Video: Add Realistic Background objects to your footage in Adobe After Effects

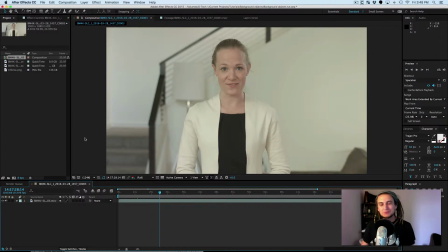0:06 Hey, what's up? My name is Brent Pierce with Cineblur.com, and today we're going to be taking a look at a pretty cool but simple technique that allows you to add realistic background objects in your footage. So we have this little video that we shot with a lady talking into the camera.
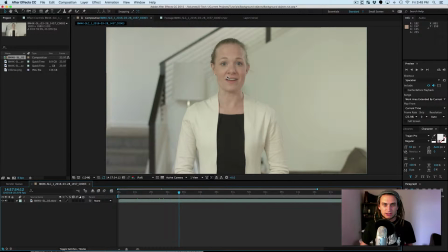0:22 A lot of people call these talking heads because it's a head that is talking. And as you can see, there's this blank white wall behind her. So what we're going to do, we're going to utilize this wall and add the company's logo on that wall to make it seem like it was like a plaque that's really there.
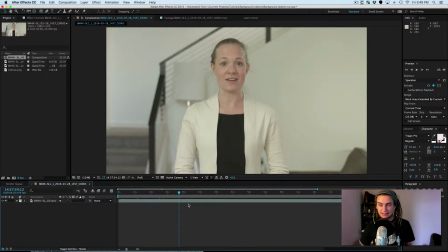0:39 And we're going to make it seem like it's actually there. So it can't look animated and it can't look fake at all. If it does, then it completely defeats the purpose of what we're doing. So we're going to add the logo.
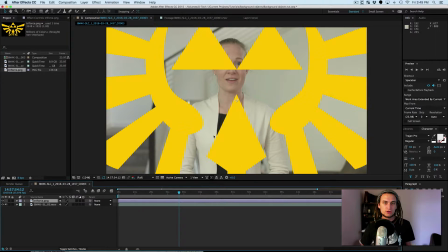0:50 I have the company's logo right here. That's giant. I'm going to bring it down a little bit.
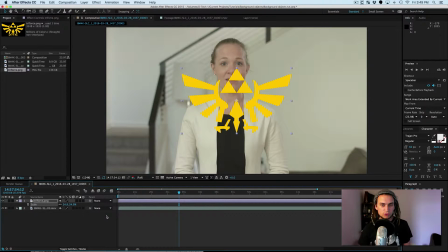0:56 Scale it down. It looks a lot like the Triforce from Zelda. That's because it is the Triforce. And let's add the company's name below it. And they're called something, I don't know, Hyrule Enterprise.
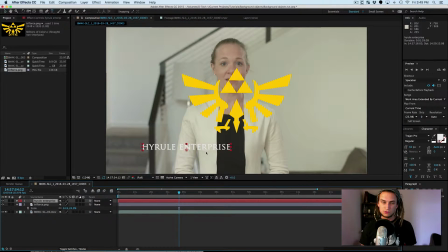1:12 How about that? And of course it's in Trajan Pro. And let's add it right there. Scale it up a little bit. And that's looking good. I'm gonna go ahead and pre-comp this so I'm only dealing with one logo layer.
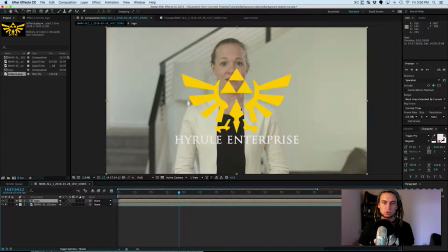1:28 And yeah, now we're good. So let's get to work. So I'm gonna put this back here. I'm gonna scale it down just a little bit. That's a little too large. And so it would probably be, you know, somewhere like there, maybe like head high, somewhere right there.
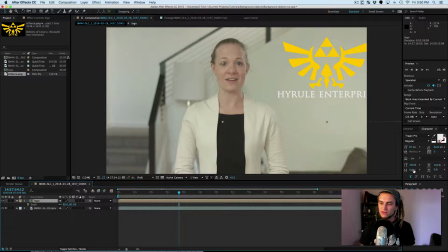1:44 And now let's add some effects and let's get to it. Where's my effects? There's my effects. All right, so the first thing I'm gonna do, I'm gonna add a ramp to kind of make it seem like it was like this glass mirror texture. And if you look, the key light on her face was coming from our left. It was coming from this side.
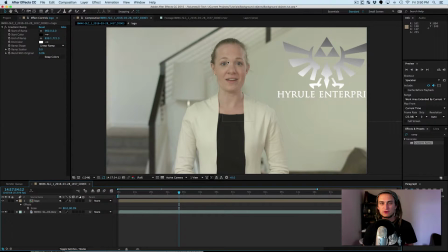2:04 The key light was about right here, hitting her on this side, and then this side was the fill side. So we're gonna make the bright side of this logo seem like it's bouncing from the left to the right. So let's put the white side there. And let's put the black side down there for starts.
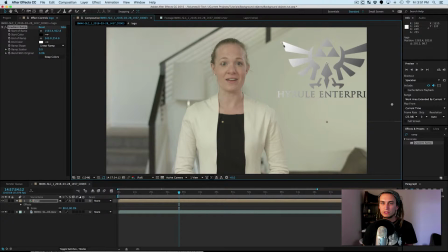2:22 That's looking pretty good. One thing I'm also gonna do, instead of white and black, I'm gonna choose the colors of this footage. So this camera has kind of a green hue to it. So I'm gonna select this color selector and just select the color of the wall.
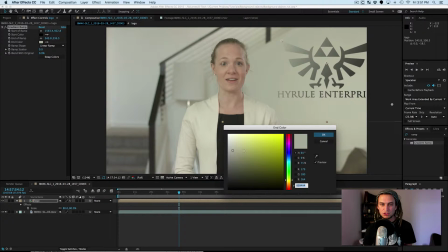2:37 And then I'm gonna adjust the color. So we have this hue. This is the hue of the wall. I'm gonna just make it brighter and desaturate it just a little bit.
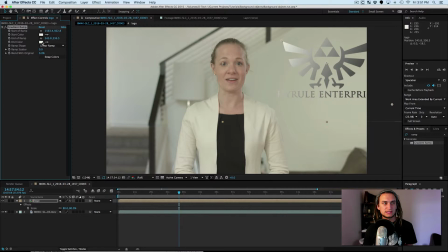2:44 And I'm gonna do the same thing with the black. So I'm gonna go ahead and just select that color and then make it really dark.
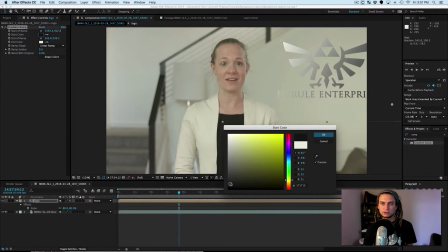2:52 So it blends in with the footage a little bit better. So instead of just being black like that, it has a little bit of that hue in it.
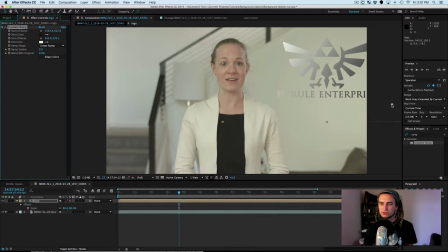2:58 Something like that. I think I'm gonna stretch it out a little bit more. Something like that. All right, cool. So now we're gonna add a drop shadow. That's also very important because if it's like a plaque, then the light is gonna be casting a shadow around it.
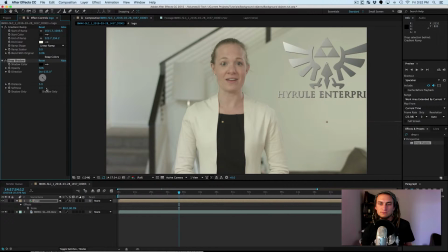3:15 Drop shadow, throw that on there. And that honestly looks pretty good. I'm gonna bring up the softness a little bit. And if you look at this lamp over here over on our shoulder has a drop shadow as well.
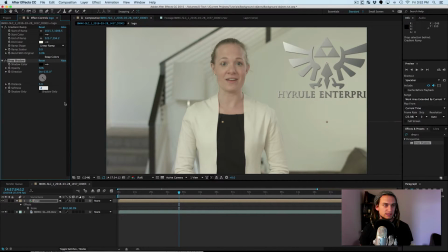3:29 So if you kind of use that as reference, that'll give you a little bit of an idea. And also instead of black, I'm also gonna use that color that we chose a second ago. So it has a little bit of green hue to it. And I'm gonna bring my opacity pretty far down.
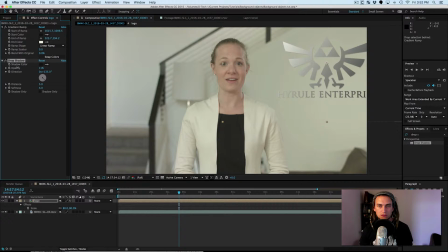3:43 It's a bright room, so there wasn't a whole lot of shadows being casted. I'm gonna soften it up a little bit more. Something like that. Okay. That is looking pretty good.
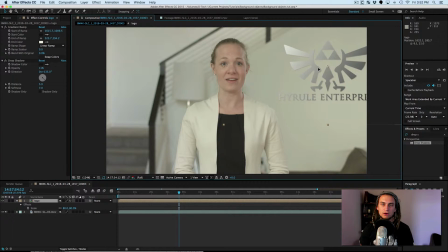3:58 Another thing to keep in mind is that we put it over here, and so it's directly in the line of sight, so nothing's getting in the way.